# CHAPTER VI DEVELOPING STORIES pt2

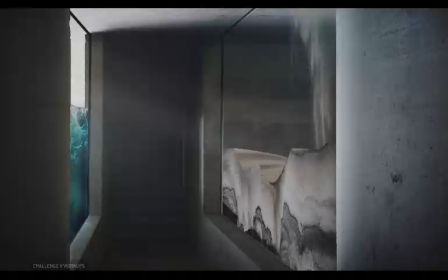1485s
As always, it could evolve into something more interesting, but it would still be this nature in a cage take on the whole idea.
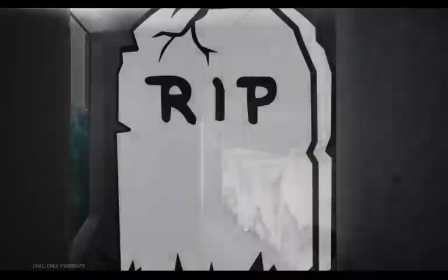1494s
So I put this one aside and took yet another crack at it, letting the natural elements run a little wild.
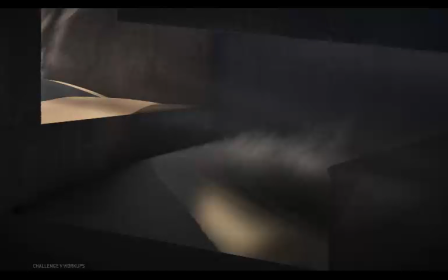1501s
And I think this really integrates the two and subverts that brutalist idea by letting the natural elements impose on the architecture stuff.
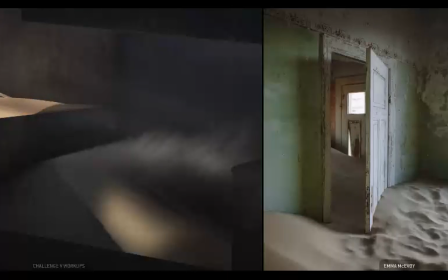1510s
Now, that's certainly nothing new, but it's still a take on the architecture theme that I'm interested in,
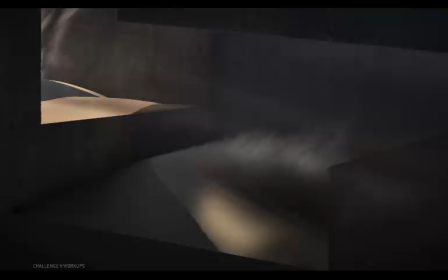1517s
and I think it works better to strip it back to just concrete,
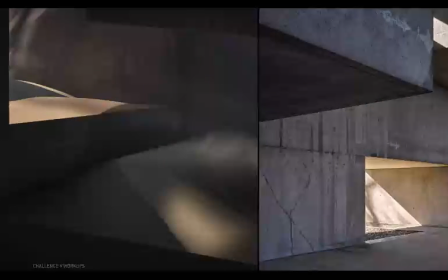1522s
sand, and light, and to abstract the architecture to some simple forms.
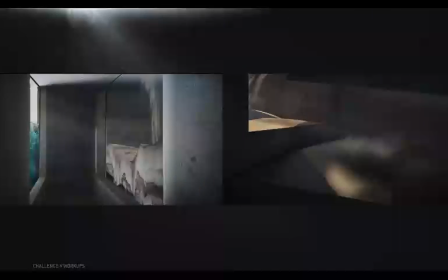1527s
So it's not so much something like a specific hallway with walls and glass windows and stairs. It's just a little less about a certain place and more about a feeling or a mood,
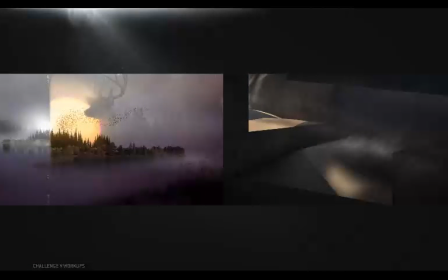1540s
in the same way that this one has abstracted a lot of the elements to simply leave more of an impression than a representation of a place or a narrative told through specific actions. I mean, these kind of are places,
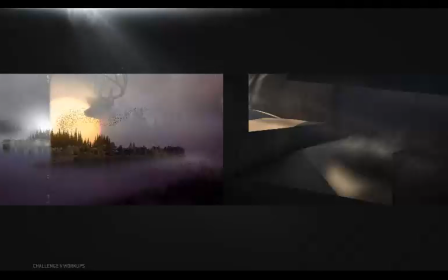1555s
but that's not really the focus because the details of those places have been abstracted just enough that the things that they start to suggest are maybe just a little more interesting than the idea that these are simple portraits of actual locations.
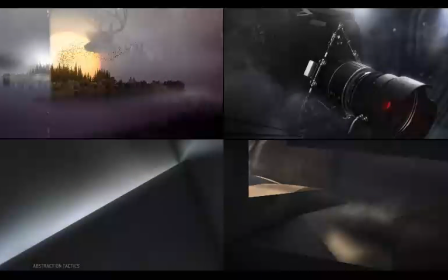1571s
So looking at these together, it's a little easier to see where the selection, reduction, and manipulation of signifiers works to refine and create a specific impression. And that's kind of a mouthful to say, but we talked last chapter about how abstracting the imagery in various
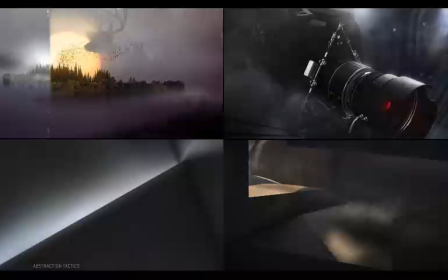1590s
ways can really be key to focusing and controlling the meaning, mood, and overall impression that you're conveying. And we also talked about a solid way to think about abstraction, which is to try to identify the various visual signifiers that your imagery contains or the language it naturally speaks,
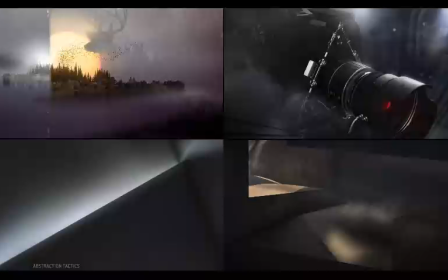1608s
and to very selectively and consciously knock them out until what you have left is tightly focused on just what you intended. To be specific about the words you choose and how you use them, or to alter them letter by letter so they help you convey what you want.
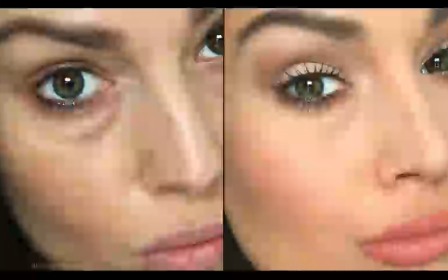1627s
And maybe that's as apparent as changing the color of something. This is the same woman in the same lighting, in the same pose. But what's been removed on the right is the dark circles under the eyes, the blotches and pores on the skin.
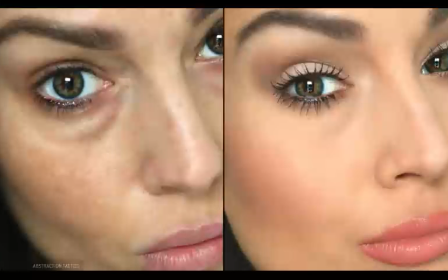1641s
The colors of the skin and the lips have been shifted a little. The whites in the eyes are just slightly brighter. The eyelids are lightened and the eyelashes are darkened to set against them clearly. All this mostly through makeup, but it's really all shifts in color and value, right?
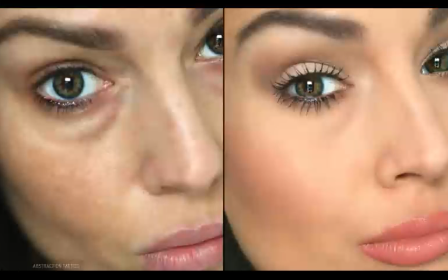1658s
But the two images convey two significantly different impressions of the same thing. Same woman, same pose, same lighting. Change some aspects of the skin, and suddenly one seems healthier, or less tired, or younger, or more seeking of attention, or, well, honestly, a lot of things.
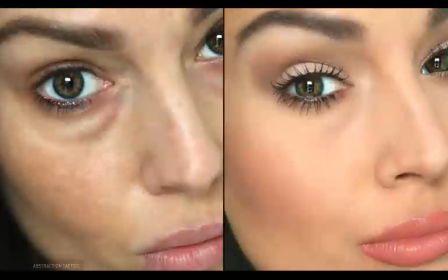1677s
This is kind of a culturally loaded example. And hopefully it highlights something you already understand. But as always, the point is to be conscious of it so that you can both identify the important signifiers and add,
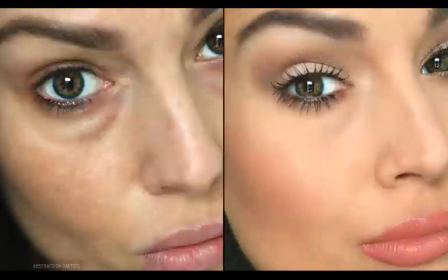1689s
modify, or remove them to nail it down to what you want. This or 1,000 other impressions.
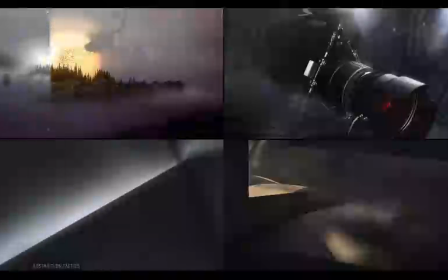1698s
Seeing all these together, it's also easier to see how some abstraction strategies are used and where they're used well and where it's maybe a little sloppier.
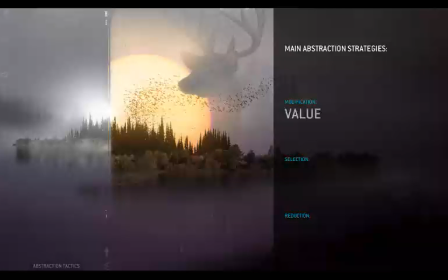1708s
This one for sure is an abstraction through modification of the original values, but even more so through the scale of the elements involved. The scales are so obviously manipulated that you probably call this a surrealist piece overall,
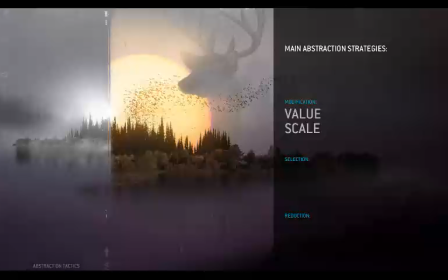1723s
which is actually pretty popular in motion design. And of course, the abstracted film strip signifiers selectively spliced in there are pretty blatant too.
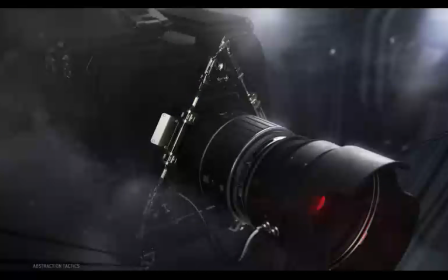1732s
This one is more of an attempt to be representative in its form, meaning no super obvious scale or color manipulations or anything like that. It's not surrealist. But this isn't a real surveillance camera, obviously.
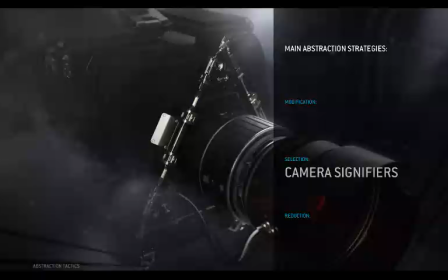1748s
It's a mashup of bits of camera-like shapes with forms and qualities typically signifying machine or computer parts or whatever you want to call them. And that's an abstraction of the real things in all sorts of ways.
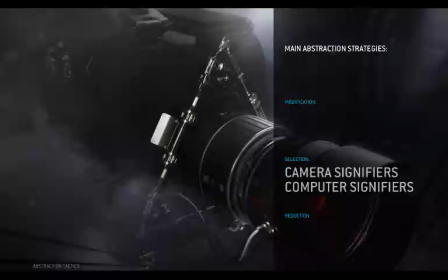1761s
It also incorporates some modified iconography, namely the Illuminati symbol, which of course is an abstraction. This isn't a representational or realistic image of the Illuminati.
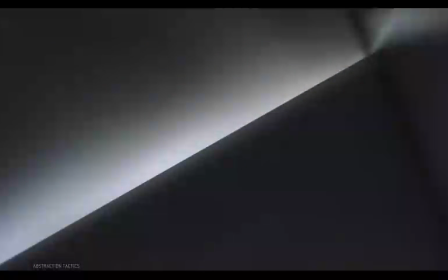1774s
It's a symbol that stands in for it. This is probably the most obvious abstraction of the stuff that I made, if only because the results look more like the cliche minimalist abstract art that people are familiar with.
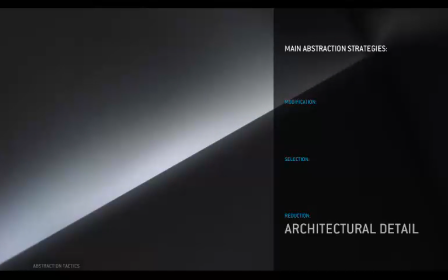1790s
Above all else, the strategy here is to reduce the signifiers as much as possible, to remove a lot of the identifiable details. In other words, I'm not about to put a wall clock or a hanging plant on one of these surfaces.
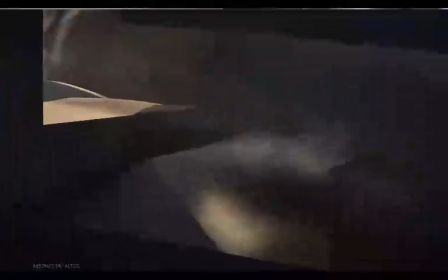1803s
I don't even want to indicate which way is up. Now, this one takes real architecture and manipulates it,
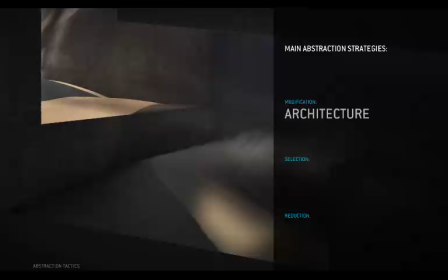1810s
bends and remixes existing representative imagery to focus more on the forms themselves. Overall, it tones down the sense of place and uses what's left to frame these new elements that have been brought in, which themselves are removed from their original context and recolored and relit.
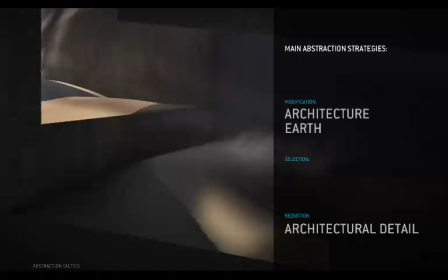1830s
It feels like no place in particular as a result, so what's left is more of an impression than an actual unmanipulated photograph would probably be.
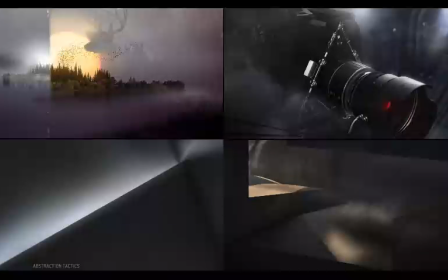1840s
And it's clearly easier to manage when there are fewer elements overall, but the scrutiny on those elements is higher in that case. So in minimalist stuff, dialing in the qualities of each element can take more time. But I think it gets interesting when you're really tearing apart and mixing
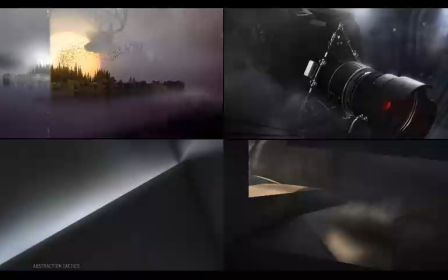1858s
signifiers to slip in ideas and references that may be more subconsciously perceived by your audience. Or when you mix things to go on to create something entirely new. Is this a film frame or is it not?
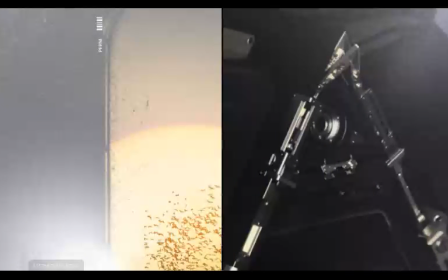1871s
Is this the Illuminati spying on you? It's not an absolute in either case. It's interpretive. As different as these are, they're similar in that strategy.
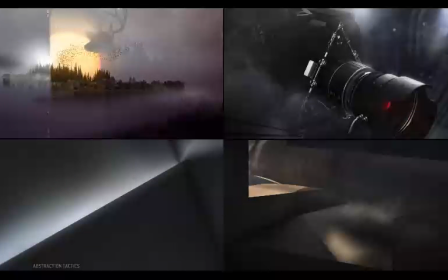1882s
Now, most of the time, having a basic goal already set kind of allows you to focus more on these sorts of strategies, more on how you're going to approach that goal from your angle and make it more interesting.
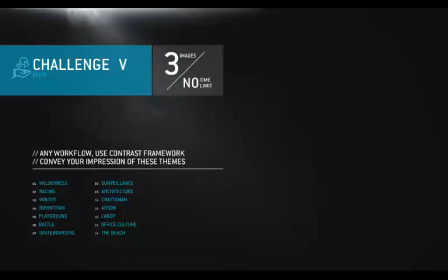1895s
Hopefully you found some themes that were just enough of a seed to get something started. That's really a big part of the point of the structure of that challenge.
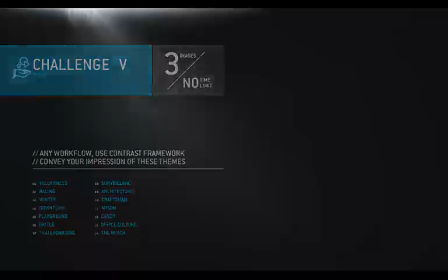1904s
To get a little technical, what we did was to sort of establish the first step of the 5 steps of creation.
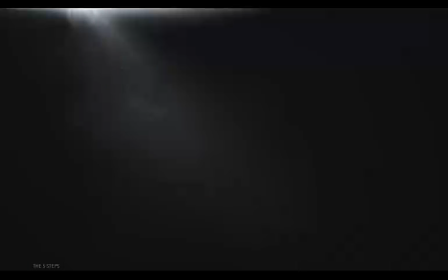1911s
Now, that's not a religious reference, it's just a more structured way to think about the process of making stuff that can be really helpful. We've talked about using working strategies like letting the form and function inform each other as you move forward,
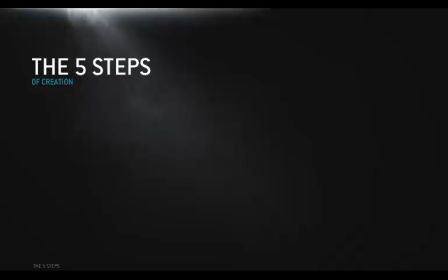1926s
and how that can be really great in cases where you have to create your own goals or devise your own meanings, or tell stories that haven't really been settled on.
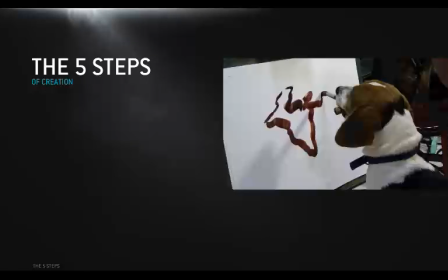1936s
Basically situations where you're the one coming up with visual concepts, so you have some real creative flexibility.
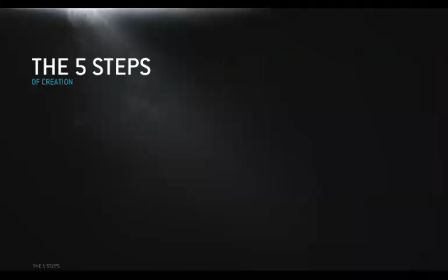1943s
But in a lot of cases,
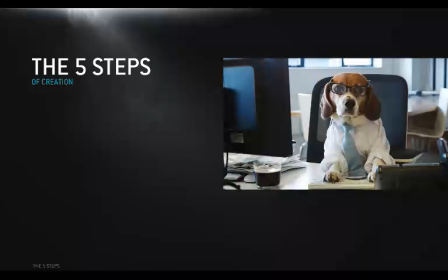1945s
you may be hired onto a job where you have to figure out how to insert yourself into a workflow already in progress,
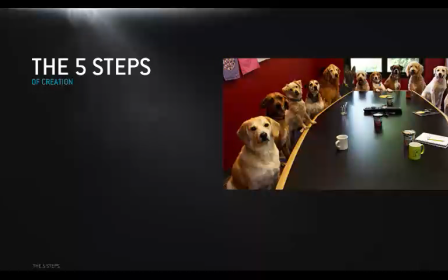1952s
where a team has already thought about and cemented some aspects of a project. So you have to figure out what you're looking at and the various gaps that are still left to fill. And the 5 steps can really help you break down and understand projects.
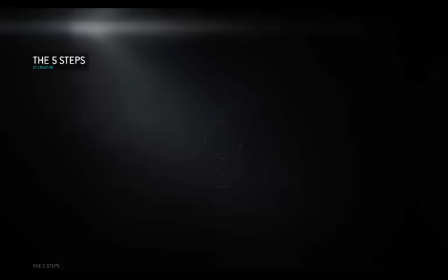1969s
Now, they're called steps, but for us, they're better thought of as layers, each built on top of the last.